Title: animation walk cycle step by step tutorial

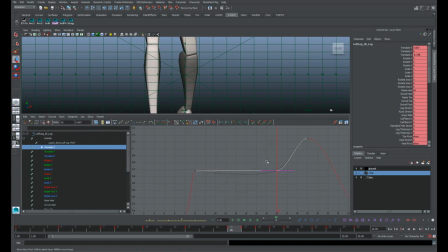4699s
Just the slightest of movement and translation there across screen space.
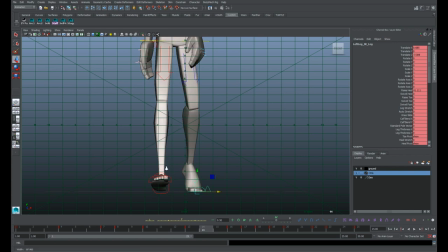4706s
And later we can go back and add more if we feel like it should slide a little bit to feel more fluid. And maybe we want, you know, this more kicked in towards the body. That's another option too.
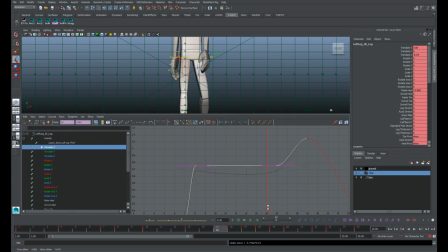4719s
So we can change that.
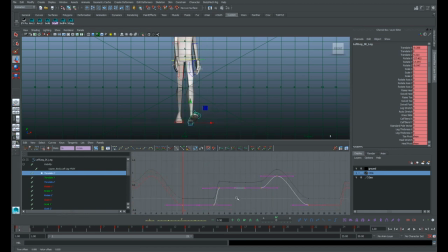4727s
We can bring that foot closer towards that center line so that he's more balanced just by dragging the entire X translate X curve in, and it keeps everything preserved.
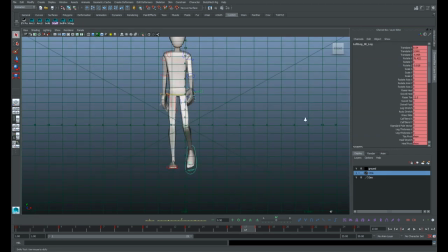4741s
And then as this foot lifts, we'll need to match it, of course, and all this new rotation that we gave it from the side and the twist,
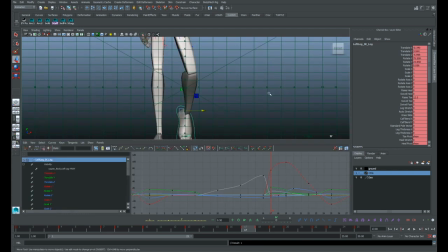4758s
the toes. And we can make the toes a little, like, since it's a one frame difference,
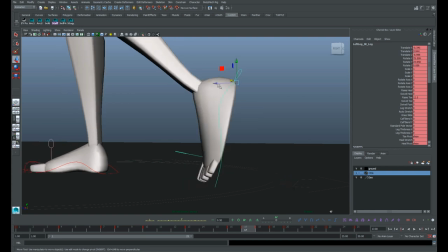4765s
there needs to be a very slight change, even though it's a fast out into the top of the foot arc. It would be nice if we could get a little bit more
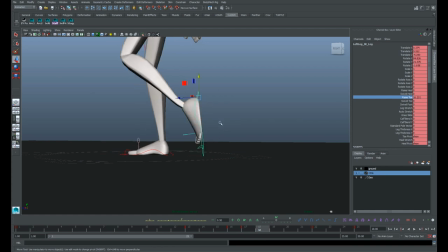4780s
close to the toe bend, right? Just a little ease, a little bit more ease out of that spacing.
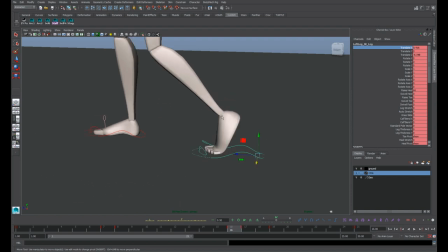4787s
And then I'm just watching the ankle and where the leg connects to the foot to see if,
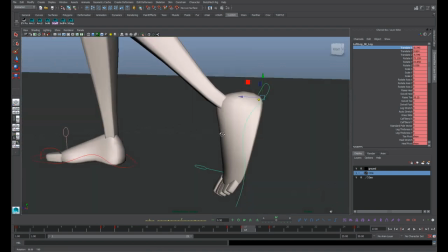4794s
from all angles, if we are matching that rotation closely enough for it to be a smooth pickup,
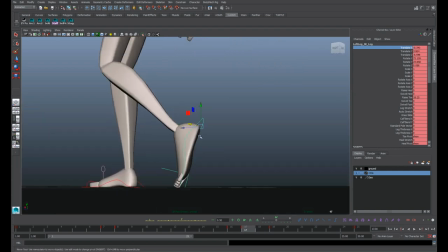4801s
right? We want a little bit of change in the angle of the heel, so it's a bit higher. It's very subtle.
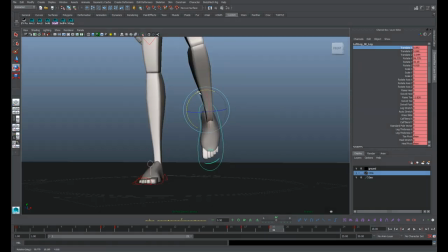4808s
Here the foot is probably still pointing back.
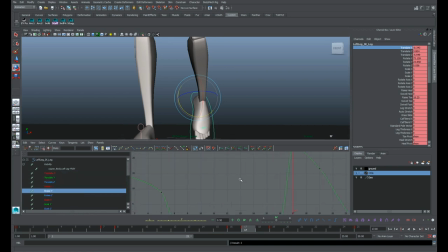4814s
The other thing to note is that the computer is the world's worst in-betweener, so it doesn't know when you want to slow out. It automatically causes an ease in and ease out for all of your keys, so you need to get in here and tell it when you don't want it to slow out.
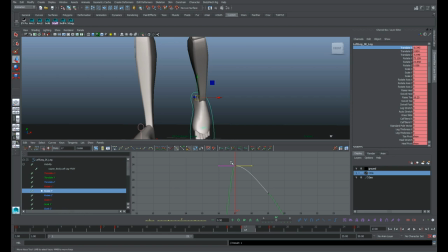4833s
Since we're really faking this one-frame switch, we need to go to curves, weighted tangents, break it, and we don't want to ease out. We want to go quickly into this rotation that we have
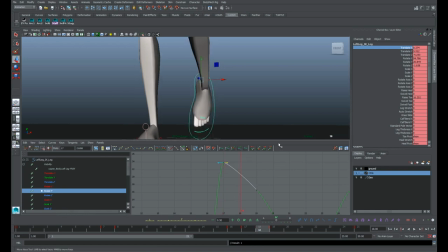4852s
so it doesn't take its time getting there, because the foot is moving at a fast rate here. Every part of the foot move needs to be quick until it gets here.
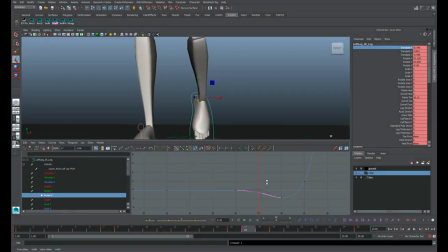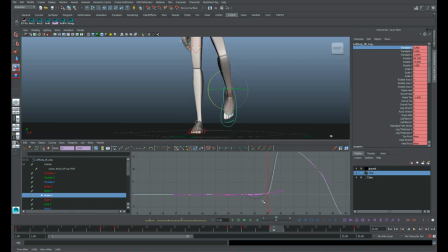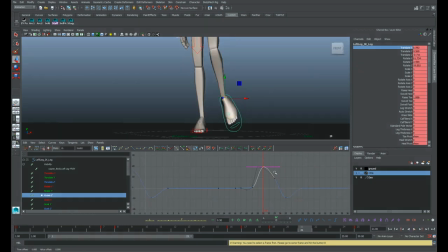4890s
And we could probably delay this rotation even more so that the foot is really catching up the leg just like the hand did with the arms.
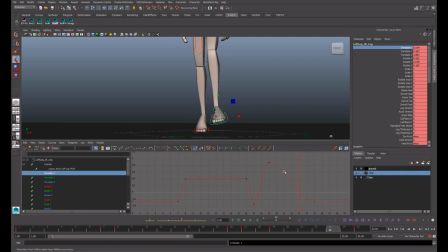4904s
And we can tweak this before we go much further with those rotates. Let's tweak the translation. Now let's adjust this foot arc.
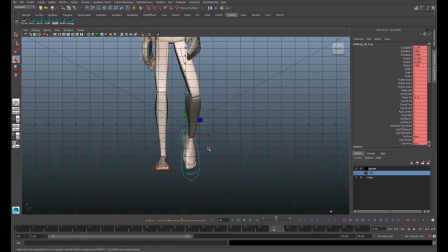4914s
So translation-wise, when it picks up, we turn our arc tracker on. We can see that this is a bit spiky and not quite a nice loop into the contact position. Here, especially with our rotates, the foot kind of, if you watch the toes, has a kind of funky wobble to it.
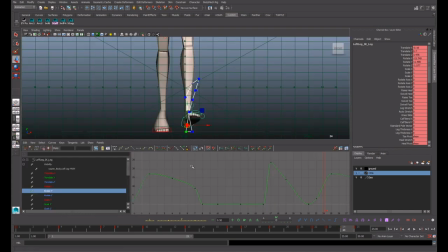4933s
So we can go in here and just go to, you know, visually you can do this and watch your graph editor along the way. And we can have it, to make it not so spiky, we can give it a couple more frames to come over, right?